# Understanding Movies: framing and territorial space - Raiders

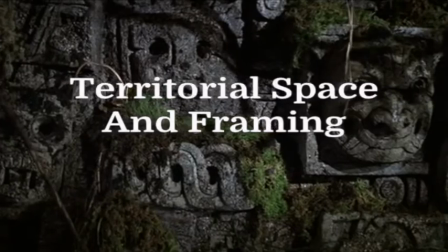Territorial space and framing. Here we will look at examples of framing and territorial space as used in Raiders of the Lost Ark.
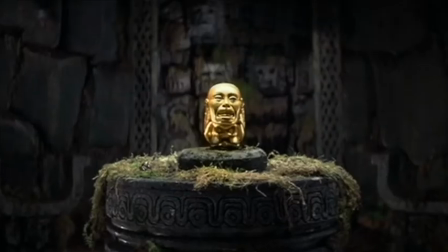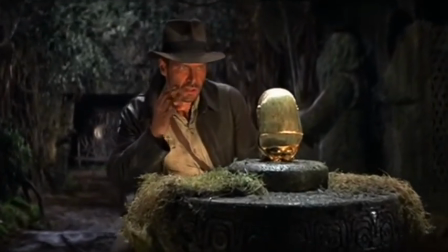In order to avoid a flat composition, directors tend to compose on three visual places: the midground, the foreground, and the background.
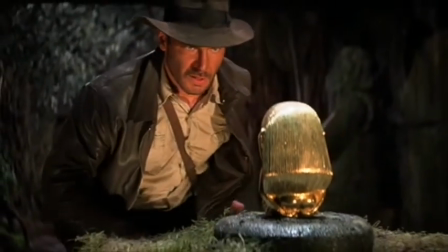One of the most basic yet important decisions the film director makes is what shot to use in relation to the subject that is photographed.
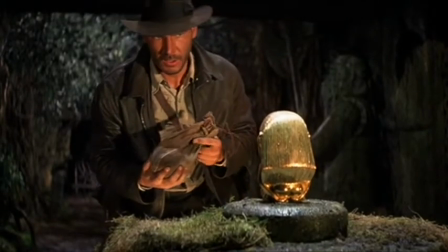That is, how much detail should be included in the frame. How close should the camera get to the subject?
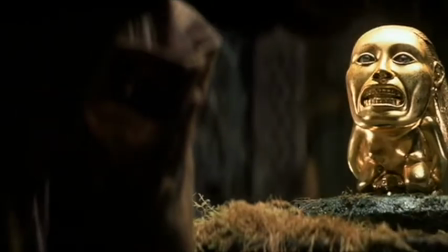Since the viewer's eye tends to identify with the camera lens, the lens is also how close we are to the subject.
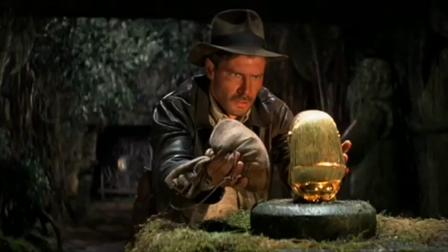All of the considerations about how to shoot the subject is called framing.
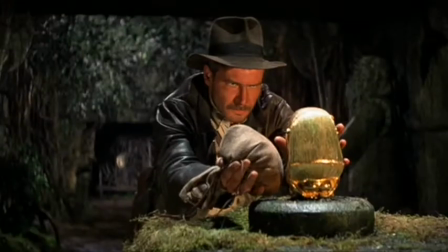Filmsite.org defines framing as the way a shot is composed,
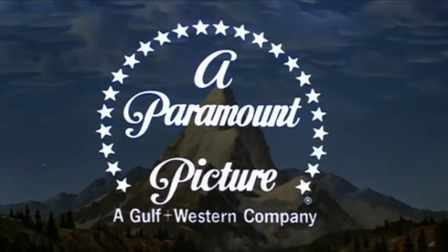in the manner in which subjects and objects are surrounded or framed by the boundaries or perimeter of the film image,
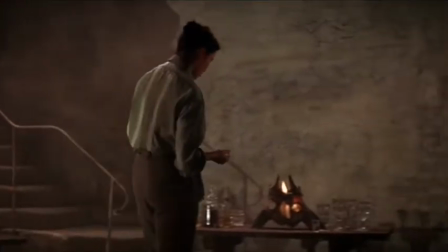or by the use of a rectangle or enclosing shape,
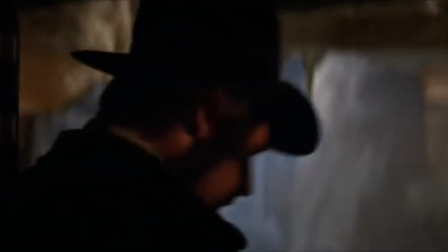such as a shadow, mirror, door, or hallway, within the film image.
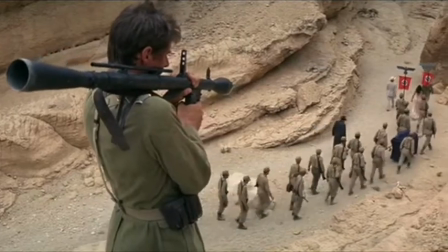Also, camera angles such as low-angle and high-angle shots contribute to the framing.
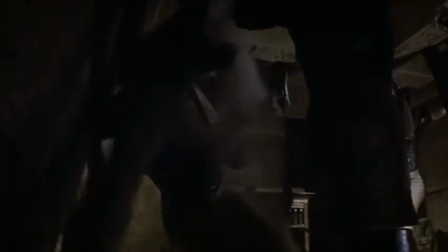Reframing refers to short panning or tilting movements of the camera to adjust to the character's movements and keep them on screen,
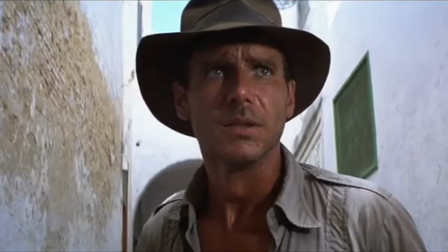centered, or in the frame. Tightly framed shots are generally close to the subject, giving a sense of confinement.
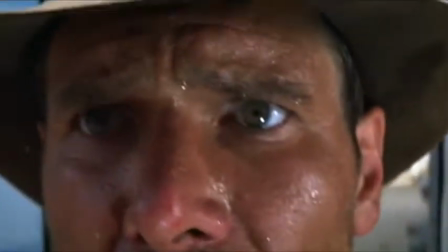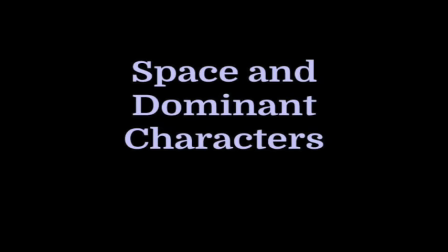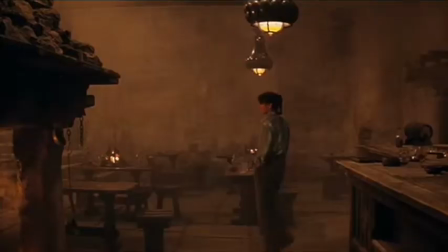We can generally figure out who the dominant characters are because they occupy more space than other characters.
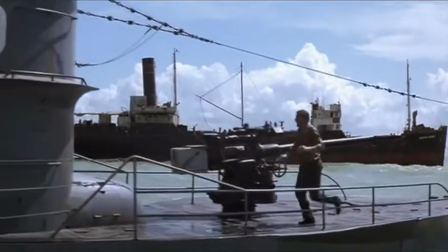The amount of open space within the frame can be used to show isolation, freedom, or other effects.
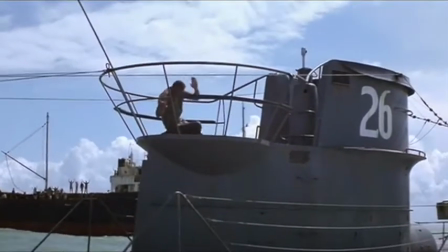These are called loosely framed shots and are generally longer shots, which means you seem farther from the subject or they take in more of the background.
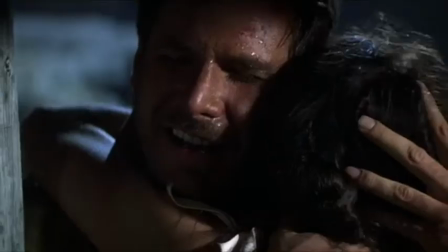A tightly framed shot is the opposite and uses close-ups. These can create a feeling of intimacy or can be threatening.
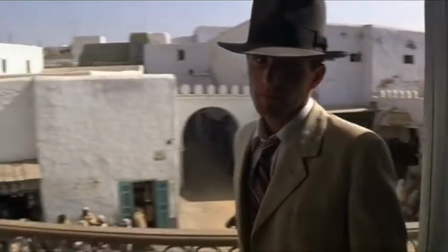A common framing technique is a frame within a frame.
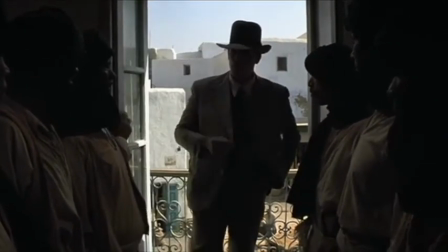Sometimes figures are framed by a window or a doorway, which can also create a sense of being trapped, alone, or emotionally isolated.
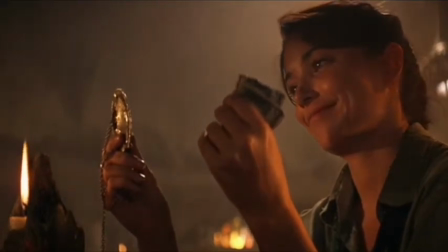This often accompanies a character that has to make a difficult decision.
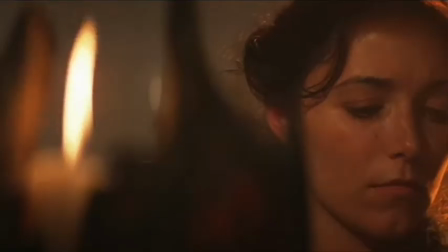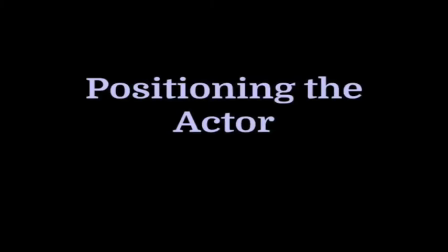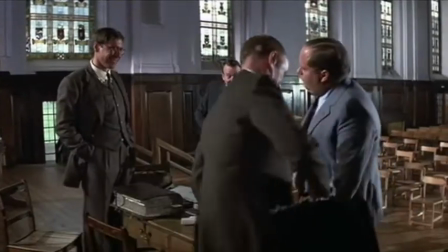An actor can be photographed in any of the 5 basic positions, each conveying different psychological undertones.
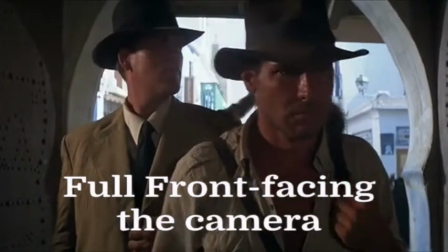Full front facing the camera, the quarter turn, mostly front of camera,
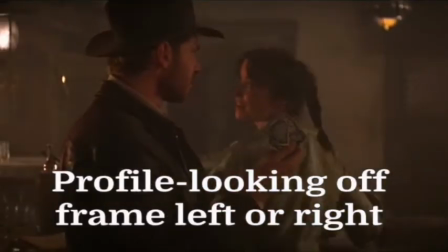profile looking off frame left or right,
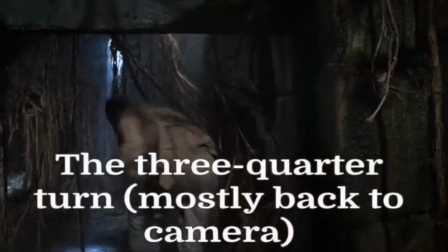the 3/4 turn, mostly back to the camera, and the character's back to the camera.
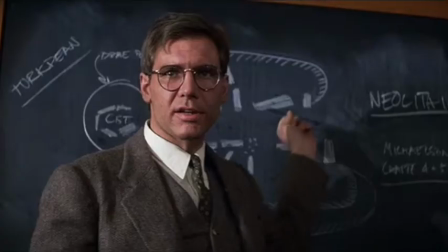The full front position is the most intimate. The character is looking in our direction as if they are looking at us.
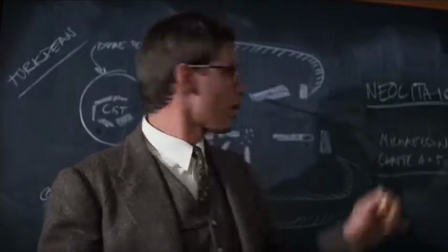The opposite is also true. A figure facing away can seem shy or can create distrust in the viewer.
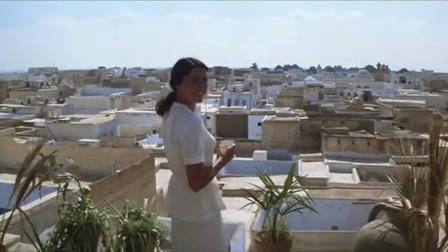If the character is friendly, the more directly they face another character, or we, the audience, the more inviting they should seem.
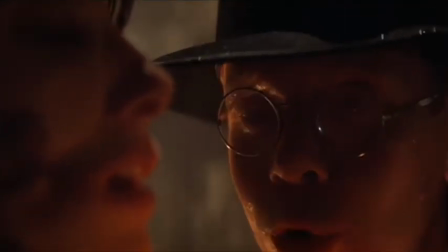If, however, we think the character can't be trusted, they may then become more threatening the more directly they face us.
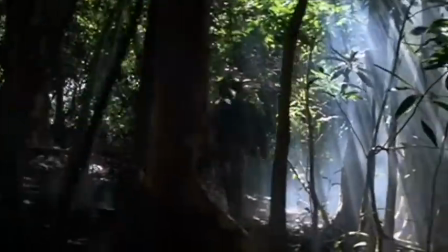There are many great uses of framing in this film. To discuss the psychological implications of framing, I've picked a few favorite scenes.
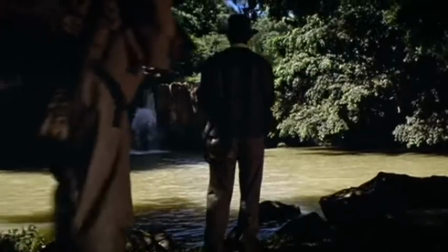First is the reveal of Indiana Jones. The first time we see him in the movie, he's got his back to us and is also cast in shadow.
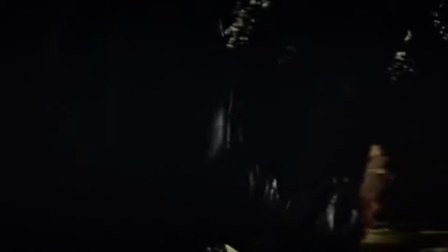We don't know what to make of him. He's a total mystery.
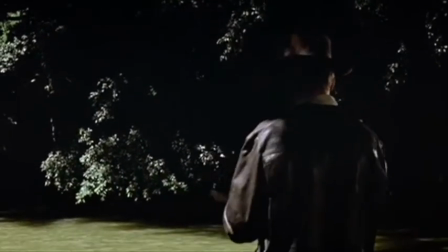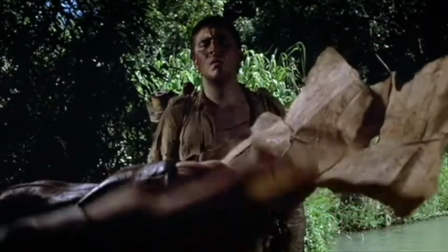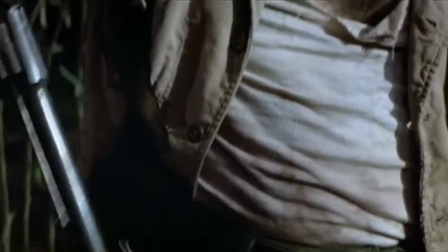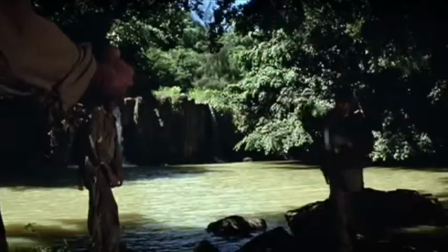He turns and disarms an assassin and steps into the light facing us.
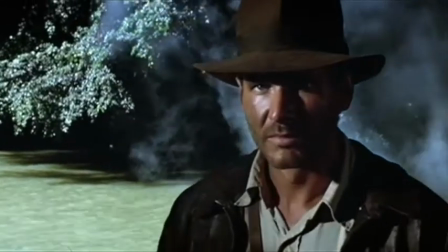The position of his body, along with the use of light, hints that he's one of the good guys.
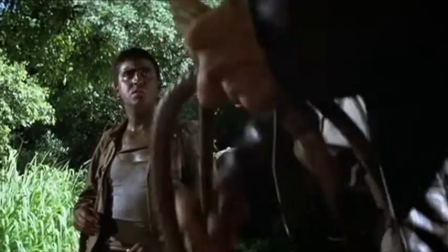Even though he's shown that he's not someone to mess around with, we're not threatened by him. His face isn't full of hate or rage at the man who just tried to kill him.
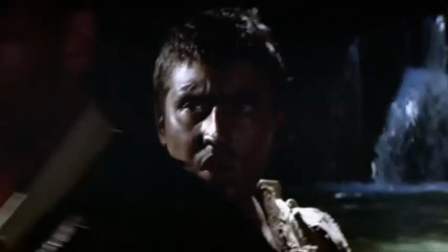It's as if Jones knew there would be people who would turn on him on this adventure.
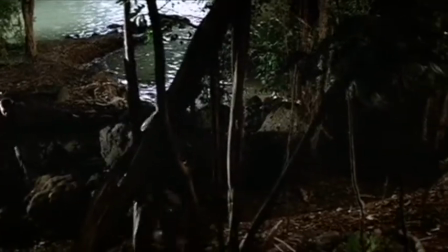He can efficiently handle a dangerous situation and so seems confident, at least in this scene.
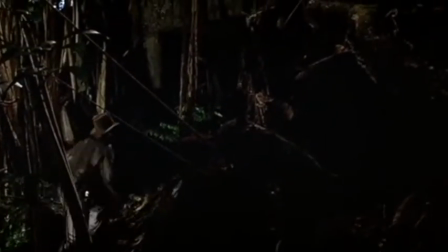As an audience, we quickly develop trust in him, and it's partly due to his body language.
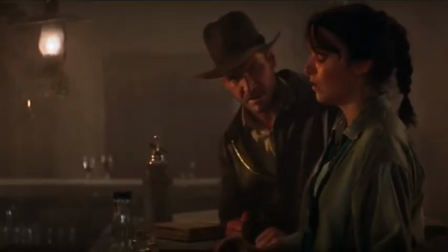When Jones and Miriam first meet up, we can see their difficult history in their body language.
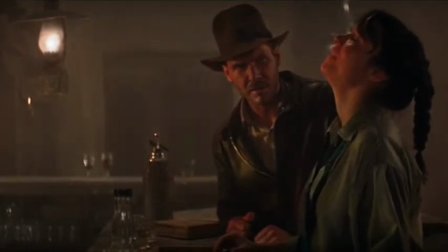They don't need to say what specific problems they had in the past.
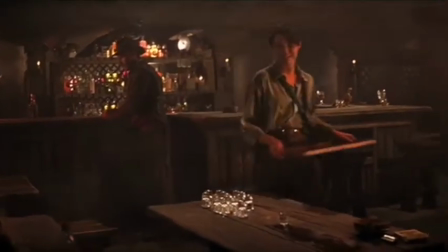We can see it in the framing. The way they position their bodies makes it so they can't face each other.
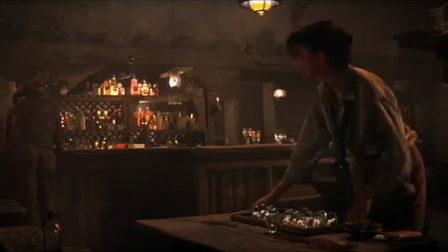Also, there's often furniture in between them, which creates distance. This all symbolizes the emotional distance between them.
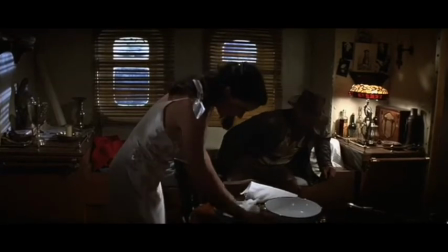But later in the film, a mirror is used to reframe Jones and Miriam's relationship.
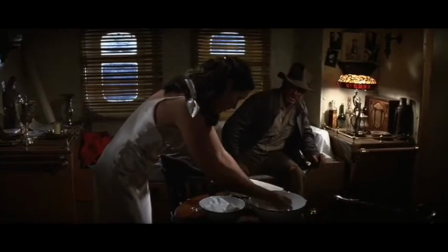The adventure has brought them closer together. They've helped each other and even saved each other's lives several times at this point.
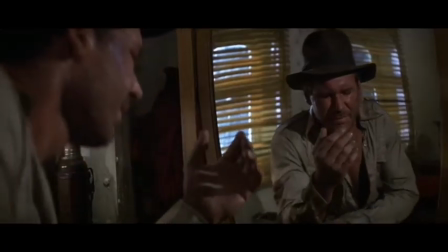But as Jones looks in the mirror, and his beaten and bruised face, he seems to be thinking that he's still making some poor life decisions.
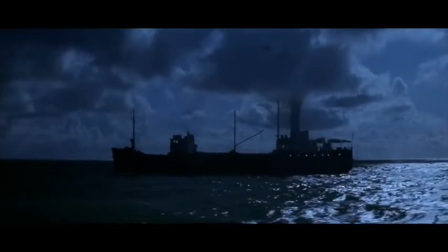Miriam, on the other side of the mirror, is using it simply to check how she looks. This shows that perhaps her feelings seem to be rekindled for Jones.
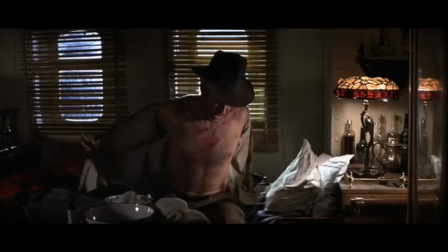Again, there's a problem with the furniture separating them, but after she accidentally smacks Jones in the chin with the mirror, she comes around to his side.
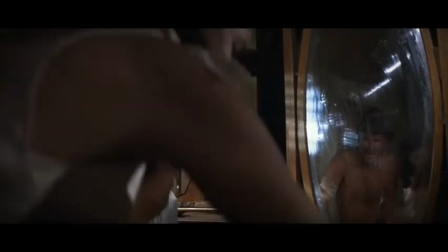Now we can see them together in the reflection. The way they are framed in the mirror could be a hint that they might sort out their problems after all.